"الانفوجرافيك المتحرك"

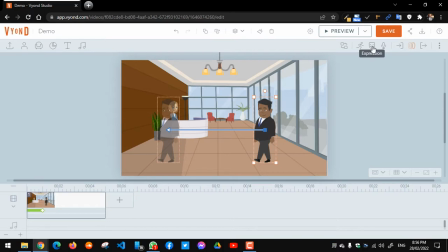احكي في نقطه تانية جميله خالص اسمها الاكسبريشنز مره تانية، علشان انا واقف على هيومن بينج، انا واقف على شخصيه، فعلشان كده بيطلع لي حاجه اسمها الاكسبريشن، انا اضغط عليها بقى واشوف ايه اللي بيحصل ده.
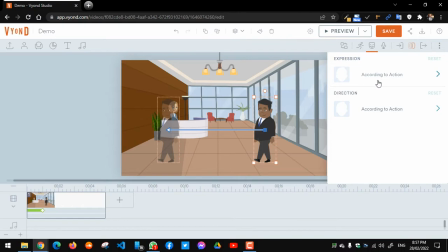فبيقول لي ماشي انا هعمل لك اكسبريشن بس بناء على الاكشن. يعني ايه هو؟ هو ده بصراحه جانب منطقي في الموضوع، يعني according to action، وفقا للحاجه اللي انت مختارها. طيب خلينا نشوف الاكسبريشنز بتاعته.
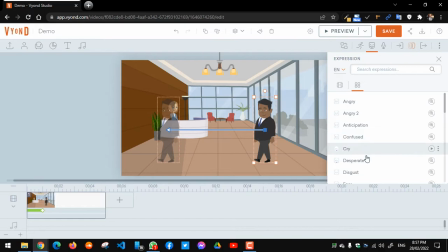بيقول لك والله زعلان او زعلان اتنين او confused او بيبكي، او يعني هنا هتلاقي كميه ما شاء الله كميه لا باس بيها، من بيبص لتحت او حزين او بطنه وجعاه او عايز ينام، او في كميه كبيره من الحاجات اللي ممكن تستخدمها حرفيا كاكشن وك ك كاكسبريشن.
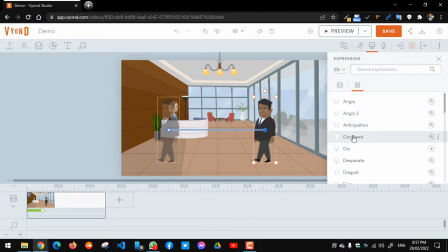طبعا الاكسبريشن ده تعبير على الوجه يا شباب. خلينا نجرب على كلمه confused دي، بص على ملامح وشه هتلاقيه زعلان حرفيا. معلومة على جنب، الاكسبريشنز اللي بتظهر دي مربوطة بالكاركتر اللي انت مختاره.
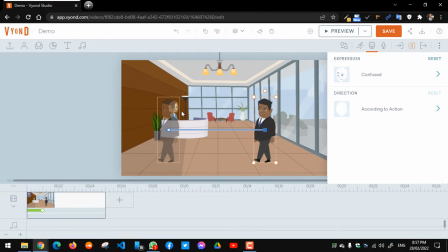يعني لو انا اخترت شخصية تانية غير السكرتيرة اللي موجودة في الخلفية دي يا جماعة، هلاقي اكسبريشنز مختلفة عن الشخصية بتاعت الترينر او الانستراكتور او الشخص اللي لابس بدلة اللي انا بحرك فيه ده دلوقتي.
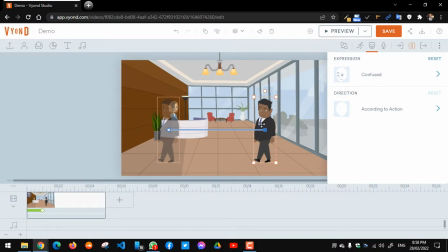مع استخدام البرنامج هتبدأ تعرف بقى ايه مين اللي بيريحك اكتر وغيره، خصوصا ان البرنامج بيوفر لك ابيليتيز كتير، يعني بيوفر ثقافات مختلفة. هتلاقي شخصيات شرق اسيوية، شخصيات ليها دخل بالخليج العربي، شخصيات ليها دخل بدول اوروبا، يعني هتلاقي تغطية كاملة لكل الشخصيات اللي ممكن تستخدمها بما يتناسب مع المحيط بتاعك.
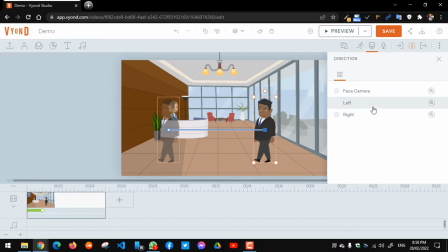طيب دايركشن بقى، ده معناه الاتجاه يعني. فمنطقي ان هو مثلا هيبص على الكاميرا، وبصراحة موضوع انه يبص على الكاميرا هيبقى مش منطقي لو كان بيكلمني، لانه ماشي في زاوية والمفروض انه مش هيبص على الكاميرا غير لو عاوز يقول للجمهور رسالة معينة يعني.
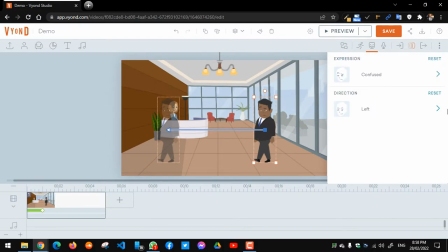طيب هو هيبص على الشمال المفروض لان ده اتجاه مشيه. طب لو جاي يبص على اليمين هتلاقي ان الامر غير منطقي تماما. لو خلينا نقول هو مقصودة لانه بيكلم حد وهيمشي لقدام، فعاوز يقول حد، عايز يقول حاجة لورا مثلا، يعني هو كان موجود مع حد معين وهيلتفت له.
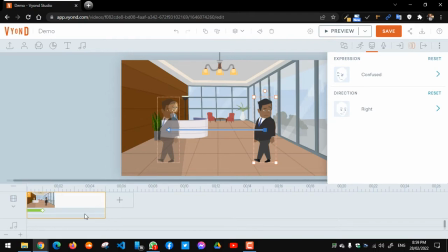مرة تانية الأمر ده بيرجع 100% لطريقة صياغتك وكتابتك للسيناريو تاني، لأن كل هنت كده مش كل جزء كل هنت كل جزء من الأجزاء في المشهد هنا بيعتمد بشكل أساسي على السيناريو اللي أنت كنت كاتبه.
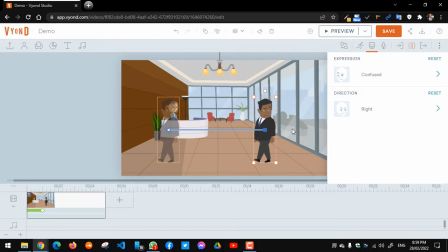يعني مثلا إحنا هنا كنا بنقول إنه هو عاوز يبص، أو إحنا اخترنا زاوية، أو إحنا اخترنا إن هو كان فيوز، كان هو كان موجود مع مجموعة أشخاص وهو متضايق منهم وعايز يقول لهم، هيقول لهم معلومة بقى بس إيه في عكس اتجاه سيره. وممكن على الناحية التانية نخليه فيس الكاميرا على أساس إنه خلاص هيقول معلومة مباشرة
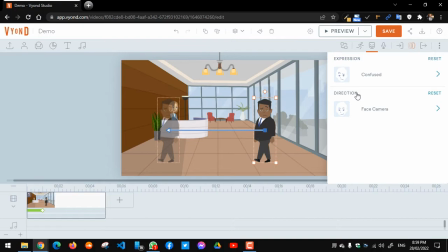للمشاهد بقى اللي هو الجمهور، هيكلمهم تحديدا بريسايزلي هو باصص للكاميرا وهو بيمشي. لا طب انا لو مش عايز فيس الكاميرا هختار الامر المنطقي جدا انه يبص مثلا يمين، او انا اسف هيبص كده شمال وهيكمل مشي للهدف اللي هو رايح عنده لغايه لما المشهد ده يخلص.
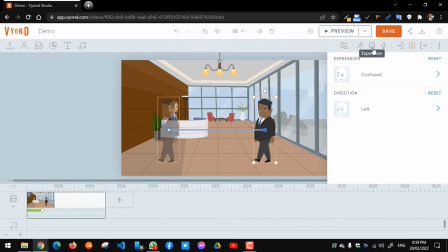فده الجانب الجميل جدا الخاص بالاكسبريشن. يبقى الاكسبريشن دي فيها نصين، ليها دخل بتعبيرات الوجه، النقطه التانيه زاويه الوش رايحه فين، إيه سواء كان زعلان او حزين او غيره. طيب هي الزاويه دي رايحه فين، دي النقطه.
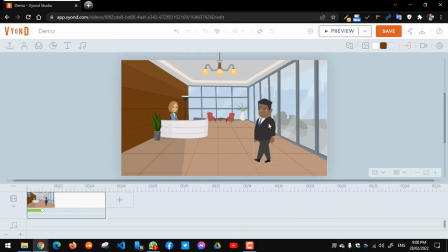طيب امر مختلف ثاني بعد ما عملت الموشن باف يا جماعه بيكون، وامر رائع جدا جدا وعنصر قوه 100%، انا اجزم بانك مش هتلاقيها في اي برنامج تحريك تاني، هي السلاسه في ادراج الصوت او الديالوج.
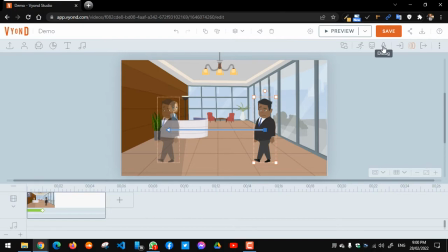تعالوا ممكن يعني ناخدها كده بنوع من انواع التفصيل. ده الديالوج، ده برنامج تحريك، من المنطقي ان انا ابقى عارف ان الشخصيات دي هتتكلم، وانا في مرحله التصميم انا اوريدي بعمل حاجه من اتنين،
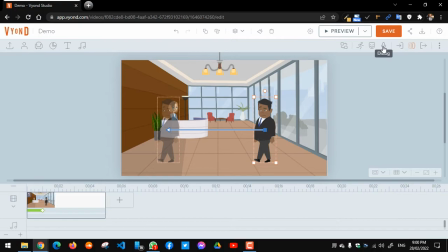يا اما بيكون معايا الاصوات موجوده، يعني انا اوريدي كلمت فويس اوفرز واتفقنا في السيناريو على الكلام اللي هيتقال وسجلته عند فويس اوفر ومعايا المكتبه الصوتيه بعد مراجعتها لغويا من اصحاب القرار، معايا الاصوات دي خلاص اوكي.